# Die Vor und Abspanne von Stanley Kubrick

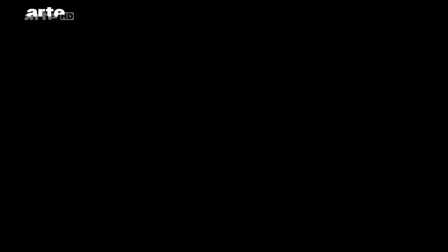Die Vor- und Abspanne von Stanley Kubrick tanzen, verfolgen uns, gehen unter die Haut. 2001, Odyssee im Weltraum beginnt ohne ein Wort. 3 Minuten lang bleibt die Leinwand komplett schwarz. Aus der dunklen Nacht heraus werden Sterne geboren. Und Vorspanne, raunt uns der Regisseur hier zu.
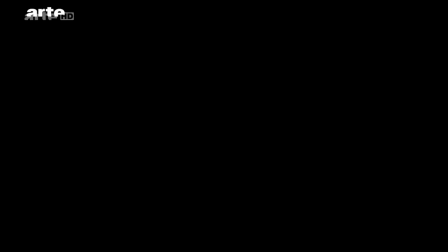Wir nehmen die Finsternis in uns auf, lassen sie unseren Leib, unsere Netzhaut, unser Bewusstsein durchdringen. Sie wird zum Grundpfeiler und gemeinsamen Ausgangspunkt für die Zuschauer des Films.
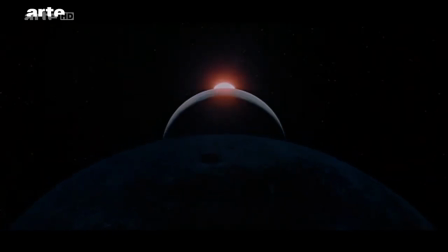Wie in der Oper reinigt Kubrick zuerst den Blick des Publikums und bedeutet ihm, dass es noch nichts gesehen hat.
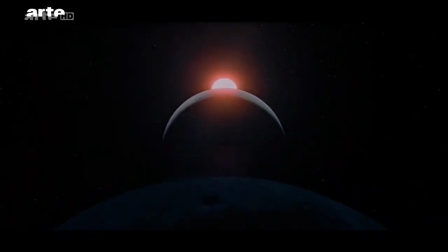Er ruft uns auch in Erinnerung, dass wir hören, noch bevor wir sehen und auf die Welt kommen, und dass unsere Ohren keine Lieder haben. Es gibt kein Entrinnen. Man lauscht und lauert auf das geringste Zeichen, den kleinsten Stern.
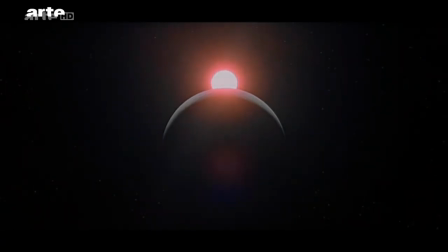Dieser finster erhellende Vorspann vor dem Vorspann stellt auch einen Bruch dar zwischen 2 Epochen in der Science-Fiction und dem Film.
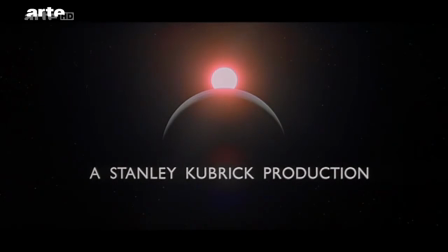Den Übergang zu einem neuen Jahrzehnt und bald schon einem neuen Jahrhundert. Durch die Gliederung der ersten Minuten will Kubrick uns auf eine neue Umlaufbahn befördern.
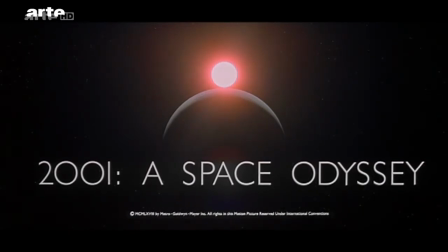Durch ursprüngliche, beinahe primitive Sinneseindrücke, als sei der Beginn bereits das Ende und das Ende ein großartiger Beginn. So sprach Stanley.
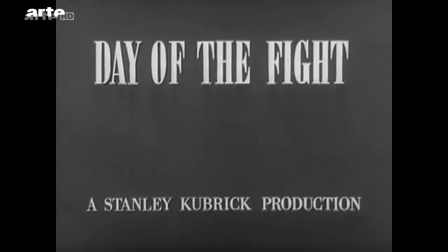Lichtjahre vor seinen späteren Experimenten erstellt er in den 50er Jahren recht aufgeräumte, brave Vor- und Abspanne für seine ersten Filme.
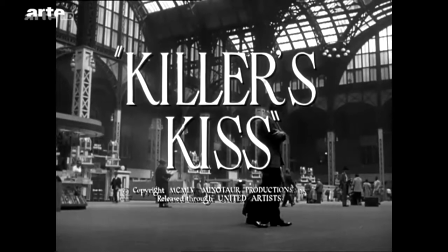Der junge Kubrick bricht noch nicht mit den konventionellen Darstellungsformen.
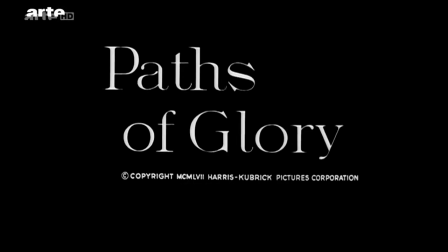Doch von Mal zu Mal entwickelt sich eine gewisse Dynamik bei den Eröffnungssequenzen seiner Filme.
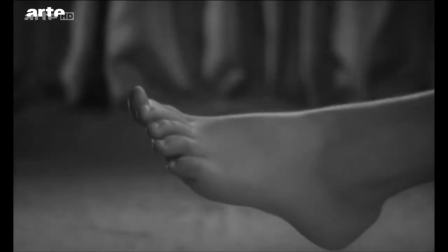Als er dem Publikum 1962 den Vorspann zu Lolita präsentiert, ist Stanley 34 Jahre alt.
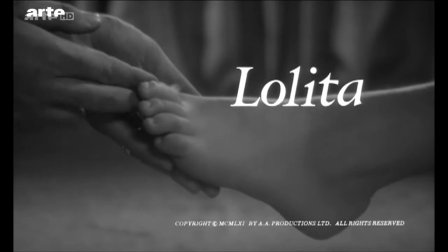Hier drückt sich zum ersten Mal seine Freude an paradoxen Filmeröffnungen aus.
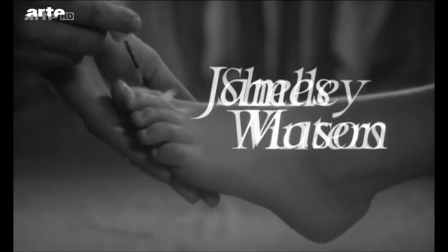Zu Beginn eines turbulenten Jahrzehnts dreht der Regisseur einen subversiven Film mit ironisch und provokant süßem Anstrich.
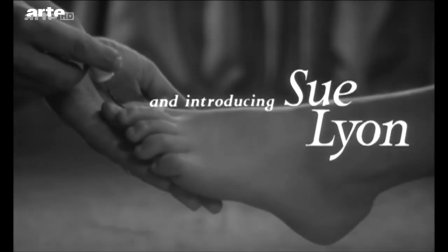Zärtlich steckt ein Mann mittleren Alters Wattebäuschen zwischen die Zehen eines jungen Mädchens.
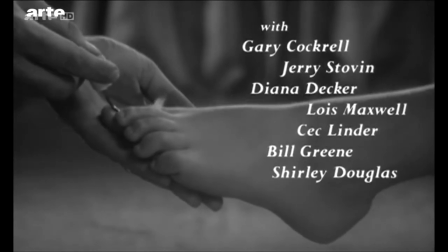Dazu erklingt lieblich sinnliche Musik.
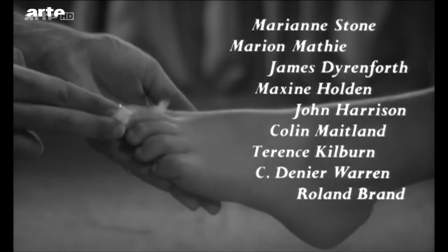Über dem Ganzen liegt eine elegante, altertümliche Kursivschrift, die in krassem Kontrast zum nicht gerade konservativen Inhalt des Films steht.
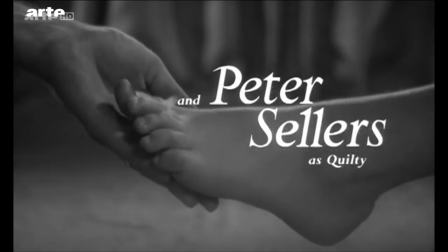Der als Extremität des Films bis dahin nur selten so offen fetischistisch gestaltete
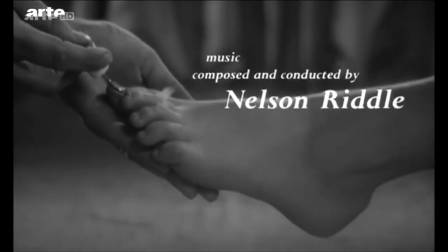Vorspann kündigt die bevorstehenden sexuell mehr als zügellosen Jahre an.
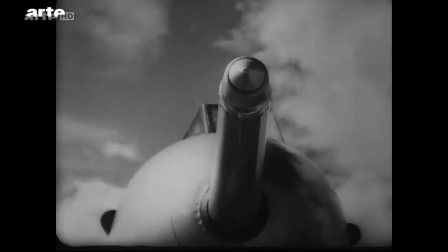Noch kühner filmt Kubrick 2 Jahre später im schizophrenen,
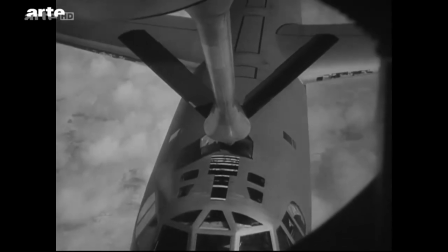von Pablo Ferro designten Vorspann zu Dr. Seltsam oder Wie ich lernte, die Bombe zu lieben,
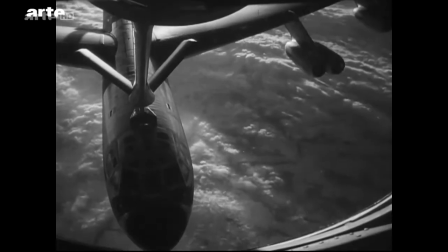ausgiebig die Paarung 2er Bomber über den Wolken mitten im Kalten Krieg.
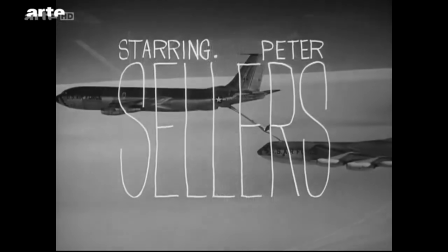Der Vorspann destabilisiert, deeskaliert, demontiert, desorientiert, dekonstruiert.
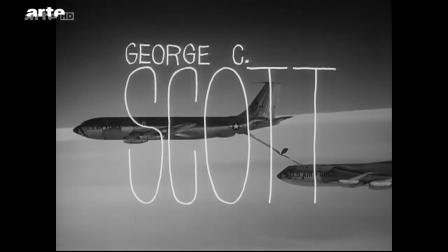Kubricks als viril, hart und techniklastig geltende Filme offenbaren sich in ihren Vor- und Abspannen häufig als zart,
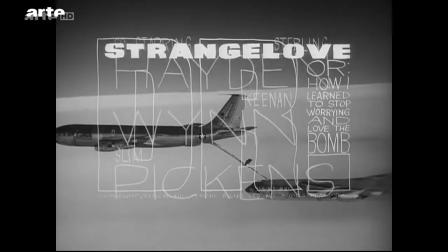leichtfüßig, schwebend, tänzelnd, zweideutig und bisweilen sogar entschieden geschlechterübergreifend.
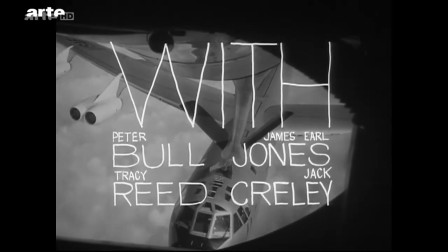Der für das geschriebene Wort unempfängliche Kubrick befreit auch die Typografie. Beinahe liebevoll wertet er sie auf, mit Eifer und Sorgfalt.
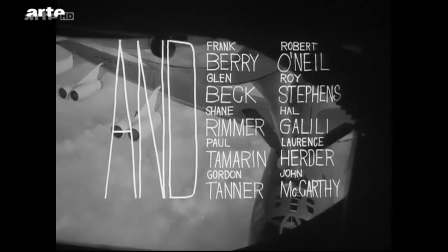Die übergroßen Buchstaben scheinen hier fast einen Kinderfilm anzukündigen.
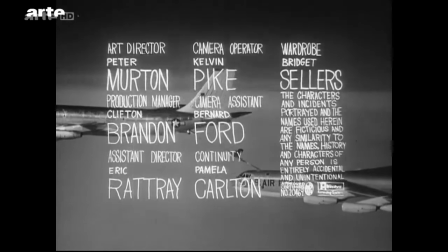Sie haben nichts zu tun mit den nüchternen Schriftarten, die bei der Armee verwendet werden, und stellen einen Bruch mit Kriegsfilmvorspannen dar.
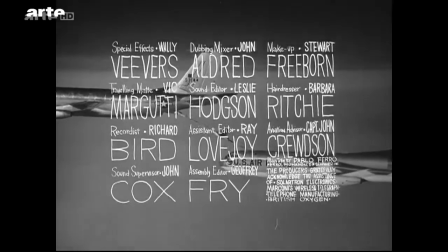Kubrick lacht hier sogar über die Panik, die damals weltweit angesichts eines drohenden Nuklearkrieges um sich greift. 1971 kommt Kubricks äußerst brutaler Streifen Clockwork Orange in die Kinos. Mit elektronischer, fast schon transzendentaler Musik von Wendy Carlos.
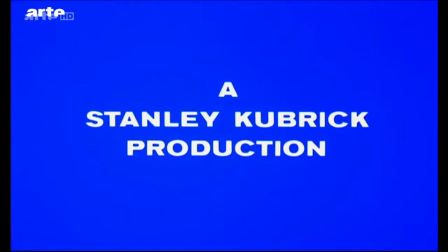Mit Grundfarben, die wieder beinahe kindlich, einem Kaleidoskop nachempfunden wirken. Und mit harten Schnitten ohne die üblichen Übergangseffekte.
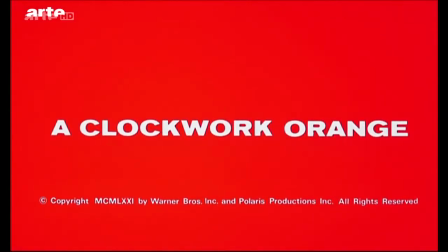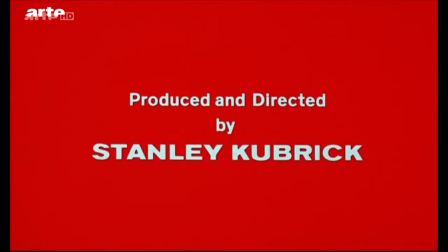Den Grafikdesignern und Typografen John Chapman und Tom Beauvais hält Kubrick bis zu seinem letzten Film Eyes Wide Shut die Treue.
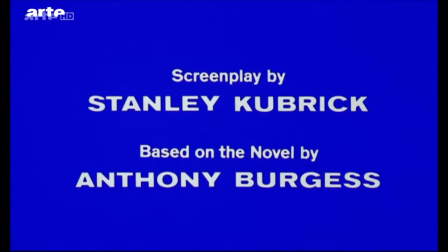Gemeinsam stellen sie sicher, dass all seine Vor- und Abspanne in sämtlichen Formaten leserlich bleiben.
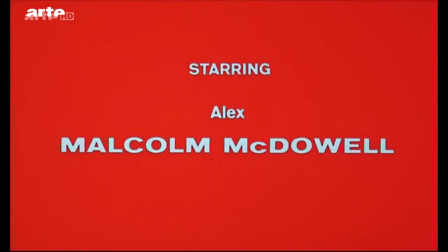Das sowohl im Film als auch im Abspann unvermittelt und falsch lässig daherkommende
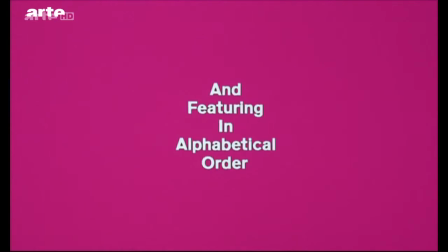Singing in the Rain gleicht hier beinahe einer Meuterei oder einem eingängigen Kinderreim,
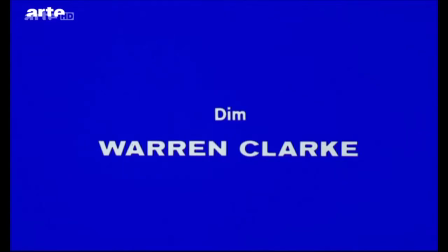der ertönt, bevor der schwarze Mann auftaucht.
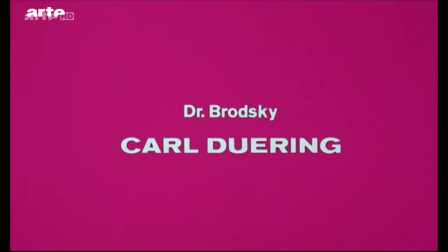Oder auch dem Bekenntnis eines sehr hellsichtigen, engagierten Filmemachers, der sich über die Ausbeutung des Menschen durch den Menschen empört,
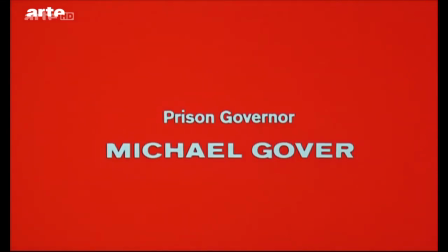nach einer sehr harten Erzählung jedoch gern ein schwärmerisches Liebeslied feiern möchte.
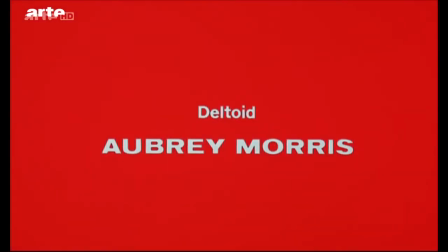Im Grunde gewinnt bei Stanley Kubrick am Ende stets die Menschlichkeit wieder die Oberhand.
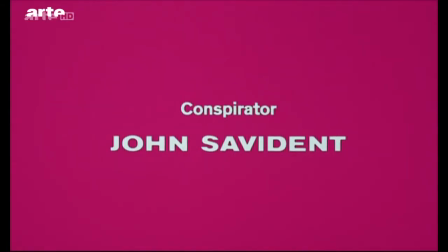Selbst bei den Credits im offiziellen Abspann.
With a happy refrain, just
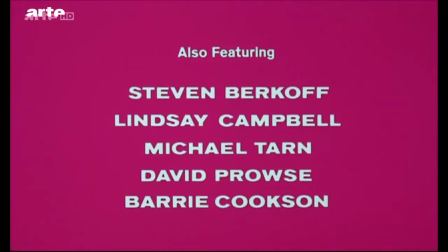singing in the rain.
Auch seine Frau Christiane erfuhr Kubricks Menschlichkeit.
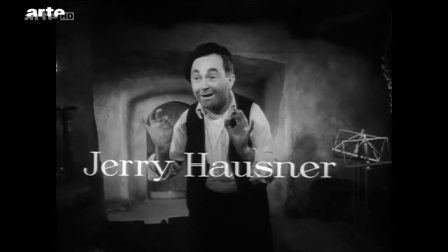Gleich dreimal wird sie in seinen Vor- und Abspannen genannt.
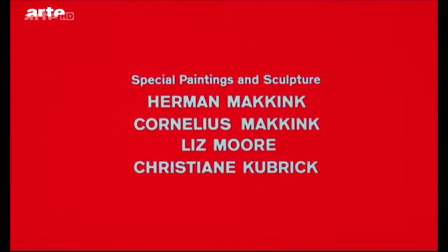Als Schauspielerin in Wege zum Ruhm, aber auch als Malerin in Clockwork Orange und dann in Eyes Wide Shut.
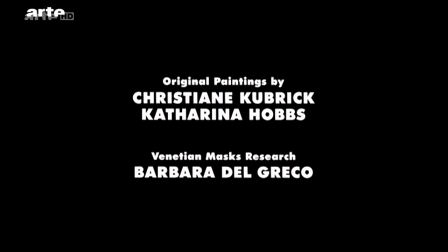Unweigerlich geben Kubricks Vor- und Abspanne Aufschluss über die Bedeutung von Frauen für seine Filme.
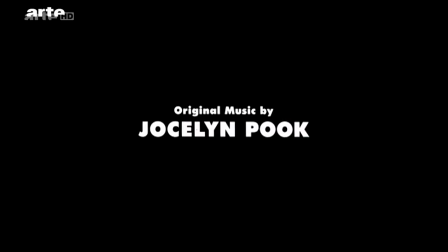So wendet er sich vertrauensvoll an Jocelyn Pugh für die Musik zu Eyes Wide Shut, an seine eigene Tochter Vivian,
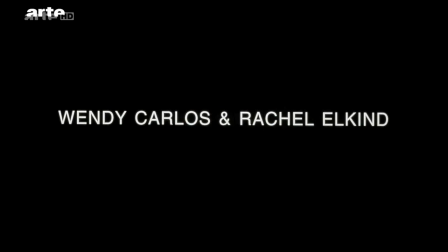die unter dem Pseudonym Abigail Mead auftaucht, oder auch an die transsexuelle Komponistin Wendy Carlos für Shining und Clockwork Orange.
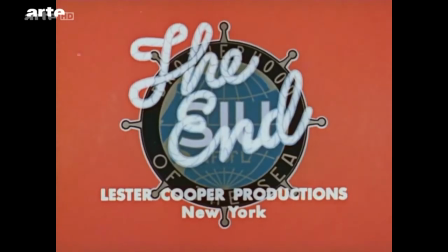Ein weiteres Markenzeichen? Am Ende all seiner Filme erscheint das The End.
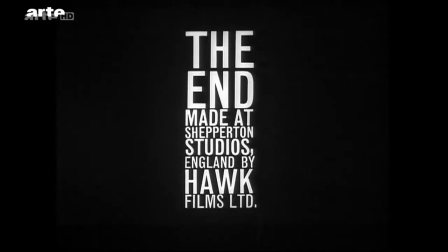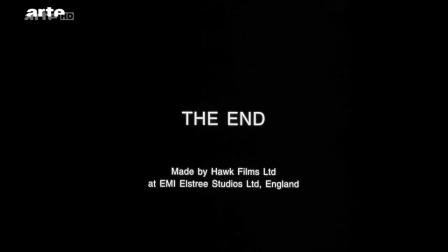Kubrick oder die Obsession für Grenzen.
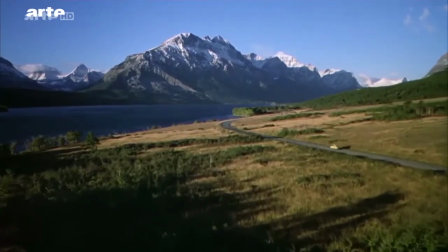Die erhebende, irre Eröffnungssequenz von Shining aus dem Jahr 1980 wird musikalisch von Wendy Carlos untermalt,
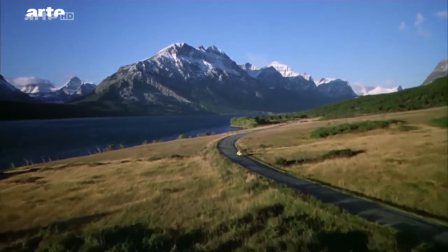transzendiert und in Schwung gebracht. Die Komponistin verfremdet hier das Dies Irae der fantastischen Symphonie von Berlioz,
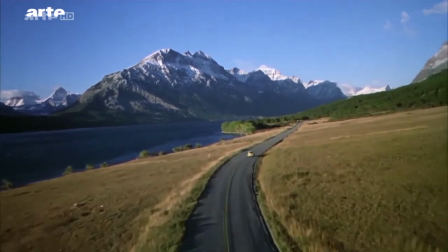die die Unruhe eines leidenden, depressiven, von bösen Geistern heimgesuchten Wesens ausdrückt.
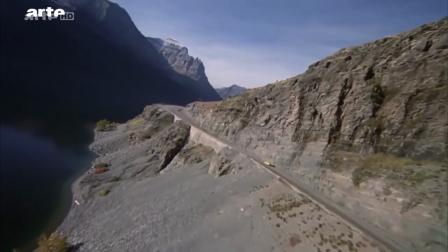Ganz im Stil eines Arthur C. Clarke gelingt es dem Regisseur hier, die Berge von ihrer aufwühlenden, lebendigen und verwunschenen Seite zu zeigen.
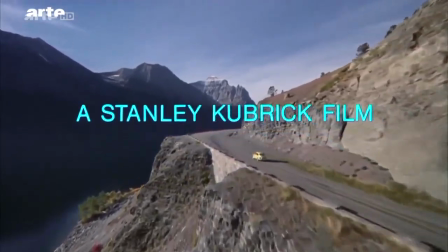Es ist auch einer der wenigen Filme, in denen Kubrick statt Zwischentiteln einen Rolltext verwendet.
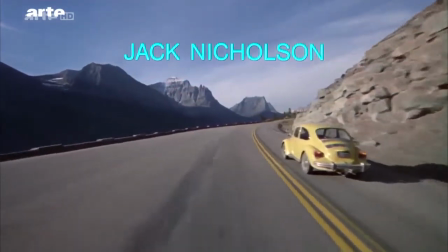Dieser scheinbar ungehinderte und unerwartete Fluss drängt Titel und Namen immer weiter gen Bildrand und darüber hinaus.
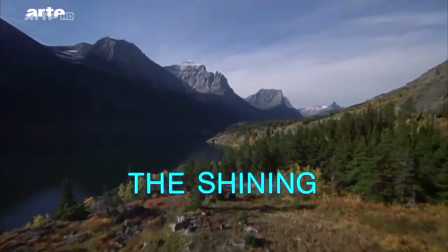Damit ist die Handlungsrichtung des Dort draußen gesetzt und deckt sich mit dem undeutlichen Echo von Indianergeheul, das dem Erdreich zu entsteigen scheint.
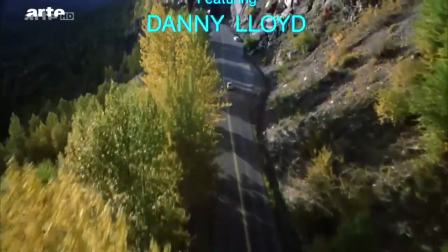Diese vorgegebene senkrechte Richtung steht unmittelbar in Konflikt mit der Horizontalität einer kurvenreichen Straße,
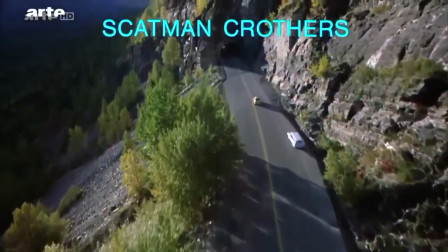die sich in unzähligen Serpentinen schlängelt.
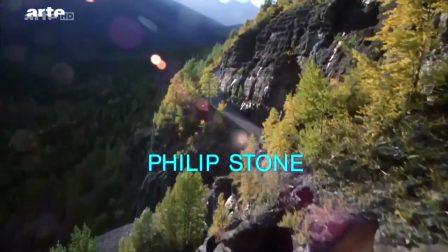Die kleine Familie des Films begegnet erst einem Krankenwagen, dann einem Polizeiauto, fährt jedoch immer weiter, ohne anzuhalten.
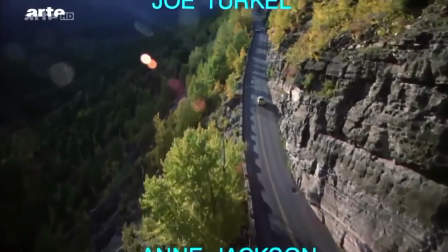Dieses Vorwärtsdrängen lässt uns geradewegs auf die Katastrophe zusteuern, gibt uns einen Weg, ein schier unausweichliches Schicksal vor.
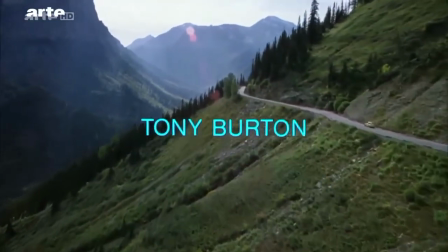In diesem an ein Requiem erinnernden Vorspann treibt der Mann im Hintergrund uns in eine herrlich schaurige Komödie.
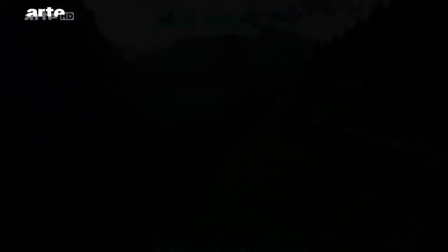Doch was, wenn wir uns für nur einen Vor- oder Abspann von Kubrick entscheiden müssten?
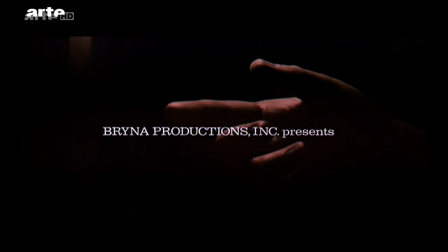Diese von Saul Bass entworfene, aber von seiner Frau Elaine Bass gefilmte Eröffnungssequenz arbeitet mit Symbolen, Analogien,
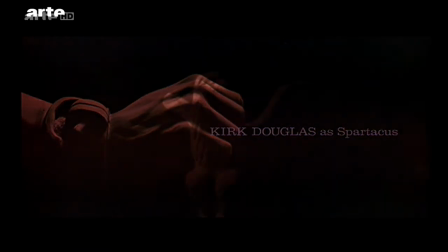Überlagerungen und Mehrdeutigkeiten. Der Vorspann zu Spartacus malt nicht nur ein Fresko.
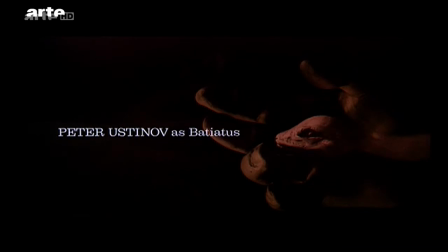Symbolisch entzündet er ein glühendes Rot. Geduldig verankert er die verborgene Thematik. Die kaum begonnene Erzählung birgt schon im Keim ihre eigene Auflösung. Der Vorspann als Trance, als kriegerische und sexuelle Spannung.